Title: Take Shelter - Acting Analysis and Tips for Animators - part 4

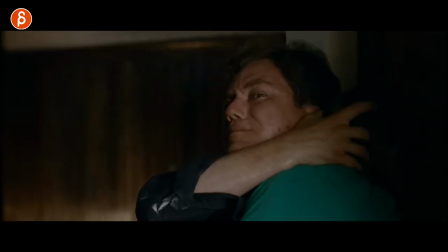Welcome back! Today is Thursday and that means acting analysis for animators and today I'm going to take a look at one of my favorite scenes from Take Shelter. There are many many awesome scenes in this movie. I'm a massive fan of that movie but I like this sequence especially because there's so many things in terms of animation that you could take out of it that I think will be helpful and of course there's something at the end that I love but I'm not gonna spoil it and it's an awesome movie you should watch it but this sequence has many aspects in terms of acting, reacting, use of space,
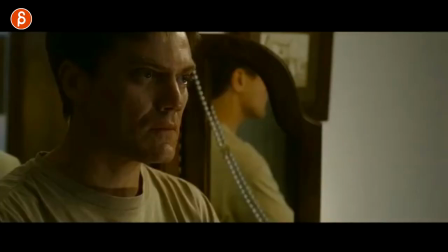progression of a character there's just so much in there so let's go and i'll show you this is a fairly long sequence i'm gonna scrap through so you can see what's going on i
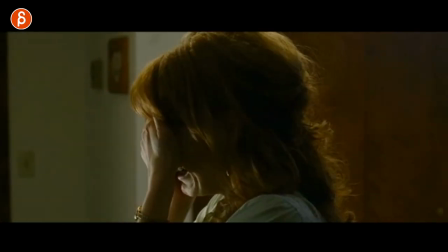will have a link in the description if you want to watch and listen to the whole thing i'm not going to post this just because of copyright issues the
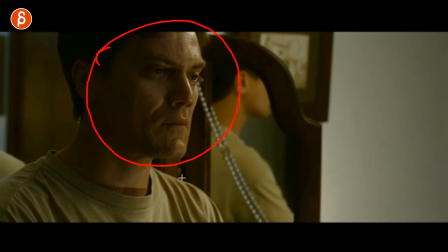gist is that he again if you haven't seen the movie he sees in here storms but he's the only one no one believes in
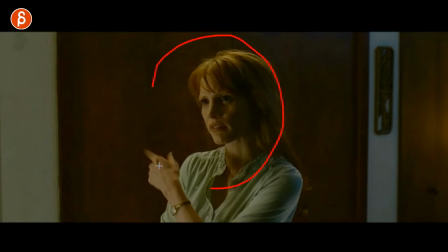it and he's taken out the money to build a shelter she has found out and is obviously upset and rightly so
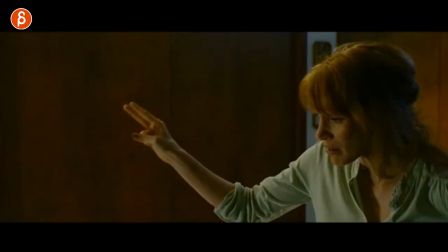because it takes up the savings for the kids and everything and it's a confrontation of why did you do this what help me let me help you and he decides well you
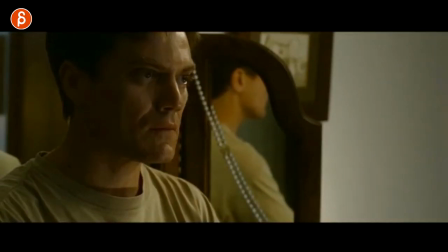can't help me and so on that is a sequence now why do i like this a couple things as you know if you watch my channel you know i'm a massive fan of eye contact and eyeline and holding the gaze or not and blinking.
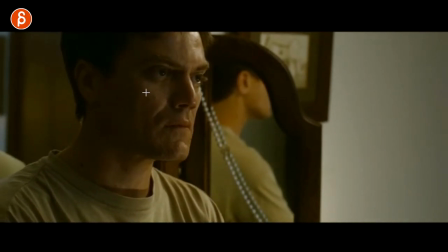And you can see that he tries to have eye contact, but you can see there's a lot of processing and nervousness. There's a lot of blinking. So as always, think about when do you blink, how long do you blink? But he's trying to explain, well, I know you, I'm sorry, and I did this.
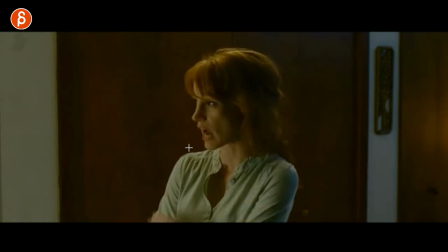Well, I'm worried, Kurt.
And look at her contrast. She is absolutely confrontational. And this goes back into gestures or poses that are off screen. So she has her arms crossed. you might argue this might be potentially a cliche pose in animation but i mean it's something you do naturally do as a
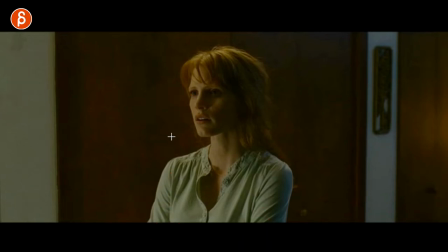defense mechanism or protection whatever it is so she has that and look at her eyes full contact here and she doesn't blink it's just i'm confronting you like what's going on and uh you got your point there i saw you built this why explain to me why did you do this and
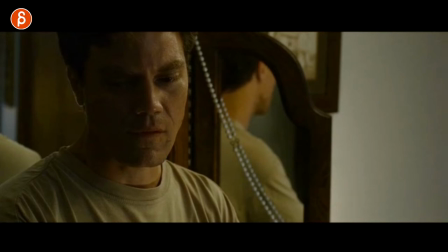he can't he's nervous he's embarrassed he doesn't know what to say he's trying to look at her he got the little micro expressions and ticks there but he's like okay well you know this is what i did i'm sorry and he has that moment of looking but he can't hold he can't hold that eye contact he has to look away again and she realizes
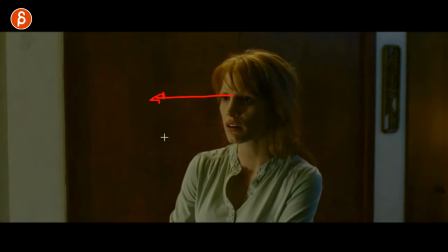wait you did what and now it's again full contact with her eyes there's no
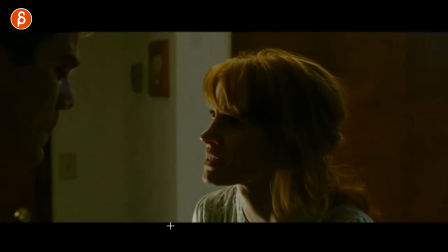blinking and she is really really upset so now what you did what and it's this you know imagine everybody has this personal bubble or
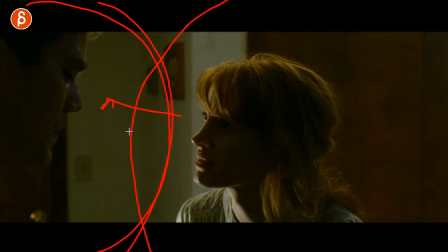you know the personal space she goes in that and confronts him and i mean in a way violates that space but also in her i mean from her point
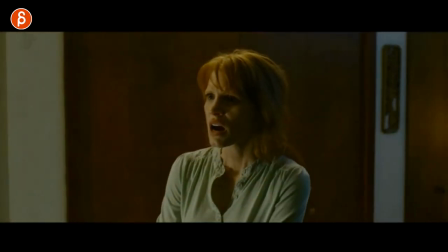of view rightly so like what did you do and you can see that she uses space so this is something else that i talk about in my classes that you should use space and not have a static character you go forward go back go left and right because that's what depending on the
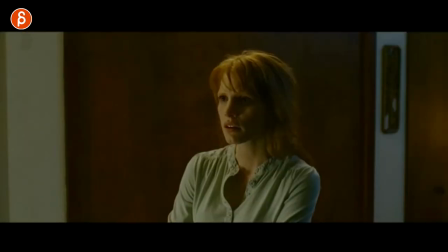acting choice and you know the character situation what you would do but I love this I love that she comes up to him and challenges him like
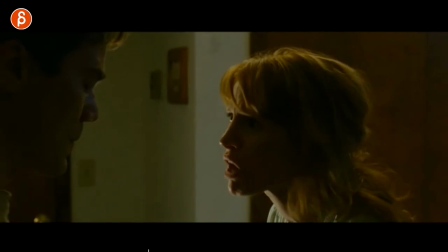what did you do you spent all that money for a stupid tornado shelter and he can't look he just can't look at her it's like what
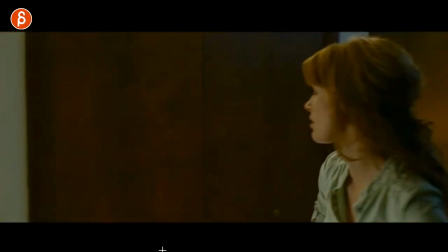did you do why did you do this and then once she did that once she told him what she believes like why did you do this she takes again a step back and now she's in this process and by the way I'm massively projecting my own interpretations I could be completely wrong But I like what I'm seeing and I'm going to use this for future shots. So as always, comment. Comment if you disagree. You got other ideas. But anyway, wanted to throw that out there. Let's go back. So now that she's done this, she realized, why did you do this?
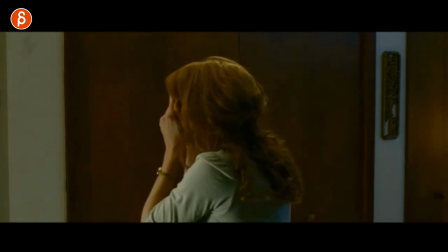And he says, I know you don't understand. And this is one of my favorite reactions. So the whole thing is that, as they say, I'm paraphrasing, is that acting is reacting. And it's super important that if you are with another actor, if you're in your scene and one is talking, make sure that the other character is listening and reacting to the things that that the character is saying and not in a way of well now that person said the line now I'm going to say my line or animation wise you know okay now I'm going to do my gesture whatever it is if someone says something outrageous or sad or upsetting whatever it is that's going to go into someone's brain you're going to process and you go and have a reaction I mean that reaction might be verbal or it might be a body like in here it might trigger a certain physical reaction it might have something a bit more mental so whatever it is but make sure that it feels like a character is listening processing and reacting so in her case you can see how a she turns
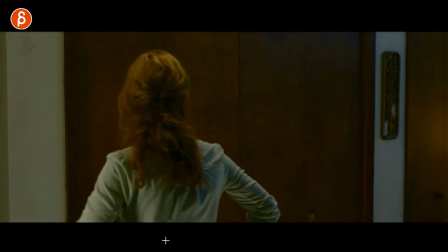her back towards him because she doesn't want to engage anymore she's trying to figure out what's going on then he says this and you can see how before she says anything
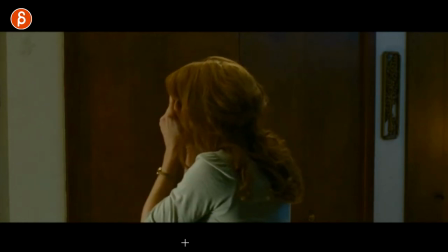shoulders go up she cringes it was oh yes i don't understand she says you're right i don't
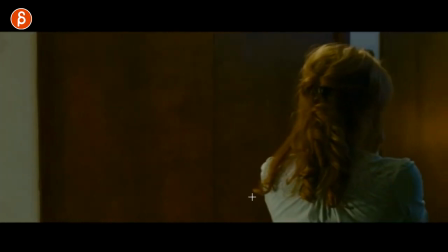so shakes her head walks around circles
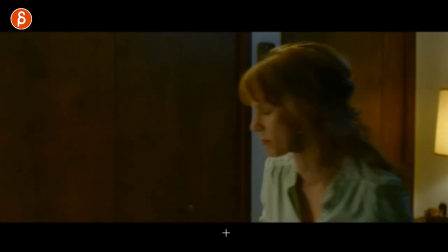a complex animation in terms of steps and everything but now she's just completely lost like what
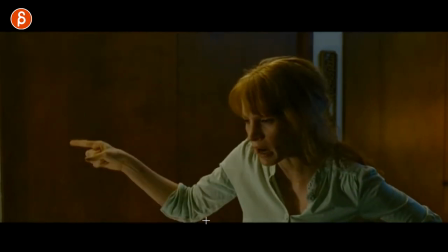is going on what did you do and now look at this bam after all of this all the going around and being lost she stands firm and the way i
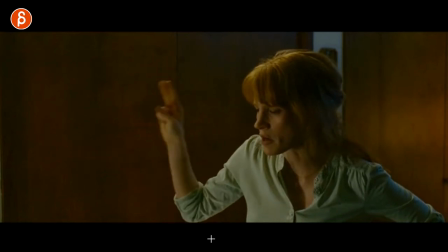see it she's trying to regain control the situation okay hold on hold on you did this
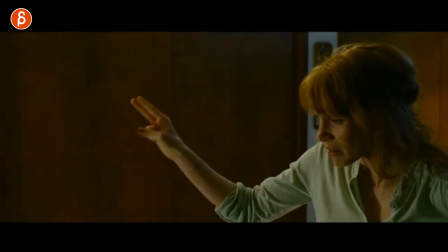you did this so now she's counting down like wait you did this this and that
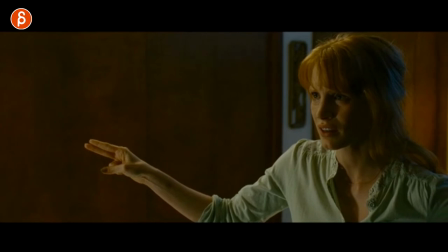and it's stupid you're stupid why look at this stare
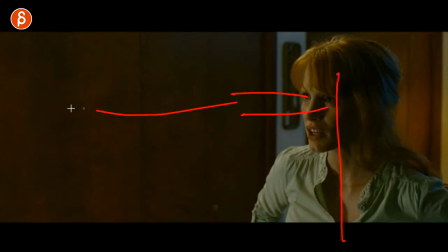no more blinking solid confrontation like why did you do this tell
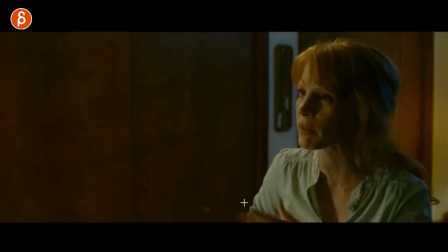me and she says it here tell me and now it's awesome so now again because she's back in control and she's challenging him saying tell me
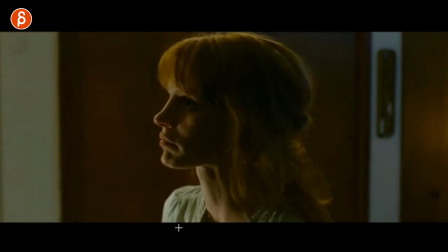what did you do bam step closer getting closer her into his face but she's an awesome character and they're both great in the movie and the way
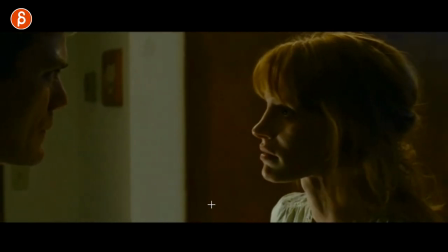they're challenge each other but need each other and love each other so now she does this and then she goes please and it de-escalates and
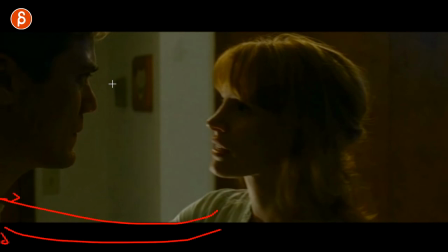then you can see once again a gesture that's off screen i love that she holds his shoulders he is trying to look right actually he's actually looking
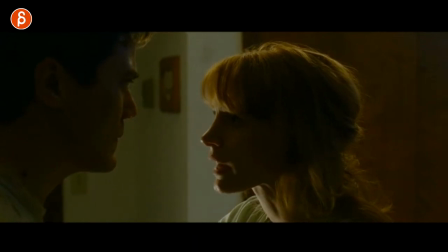without blinking that's pretty cool so now she's going into this like come on tell me let me help you and it gets softer and softer and now she's actually embracing like
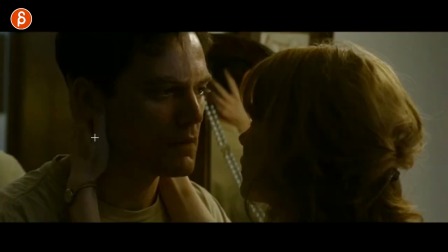come on I want to help you now look at the thumb right so you got that little move of more compassion and love like let me help you and then she waits and he just has okay well there's nothing I can do I can't tell
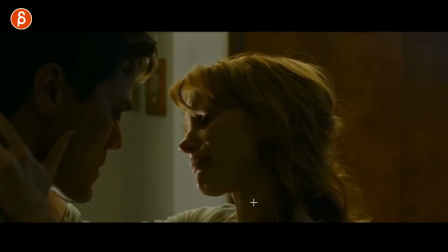you what's going on I can help you and then you can see her breakdown going ah crap that's just horrible he looks down again he can't hold the gaze okay
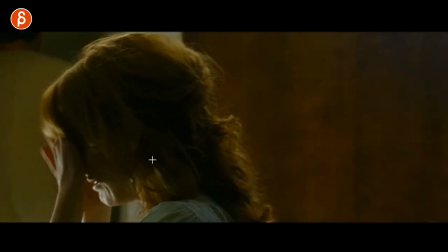let me put anna to bed or i think that's her name it's the daughter now this for the longest time i because i've
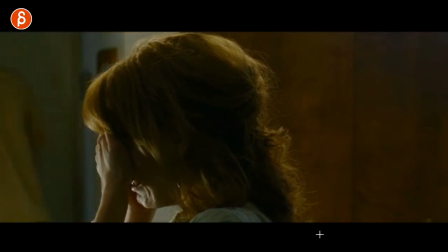watched this sequence so many times i i at one point forgot what was going on i always interpreted this as well he opens the door to go to the daughter
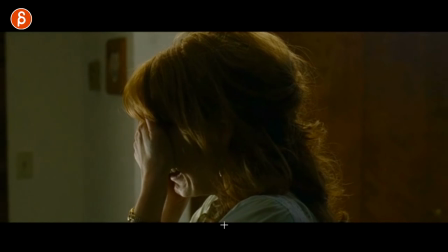to put the daughter to bed she doesn't want to cry and be upset in a loud fashion not to upset the the child right i mean as parents sometimes
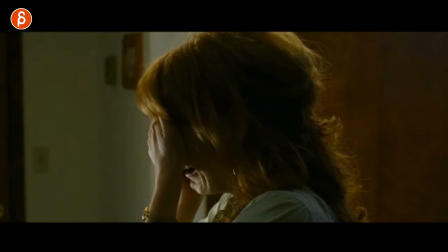you just want to do that and then she has that if you listen to this she has this breakdown here oh the breakdown right but she's like oh man this is so horrible but the girl is deaf she she can't hear anything so my dad interpretation is obviously massively wrong but what i like about that thought process is that maybe in your animation your character has and by the way the scene is done maybe your character is doing something uh and it could be a dispute and they don't want to do something in front of the kids so you could have a gear change as that's an assignment the character could open a door to the children and now your character will act differently they might have you know tears they might go and go okay hi good night right and then you might change and that might be an interesting change of character change of behavior and acting that could be interesting to animate but you can do this in a totally different way you can have something where someone is nervous and does like a thing of okay i can do this i can do this and then the moment this might be with sound or with visuals where someone goes now welcome blah blah blah to the stage of blah blah blah they might go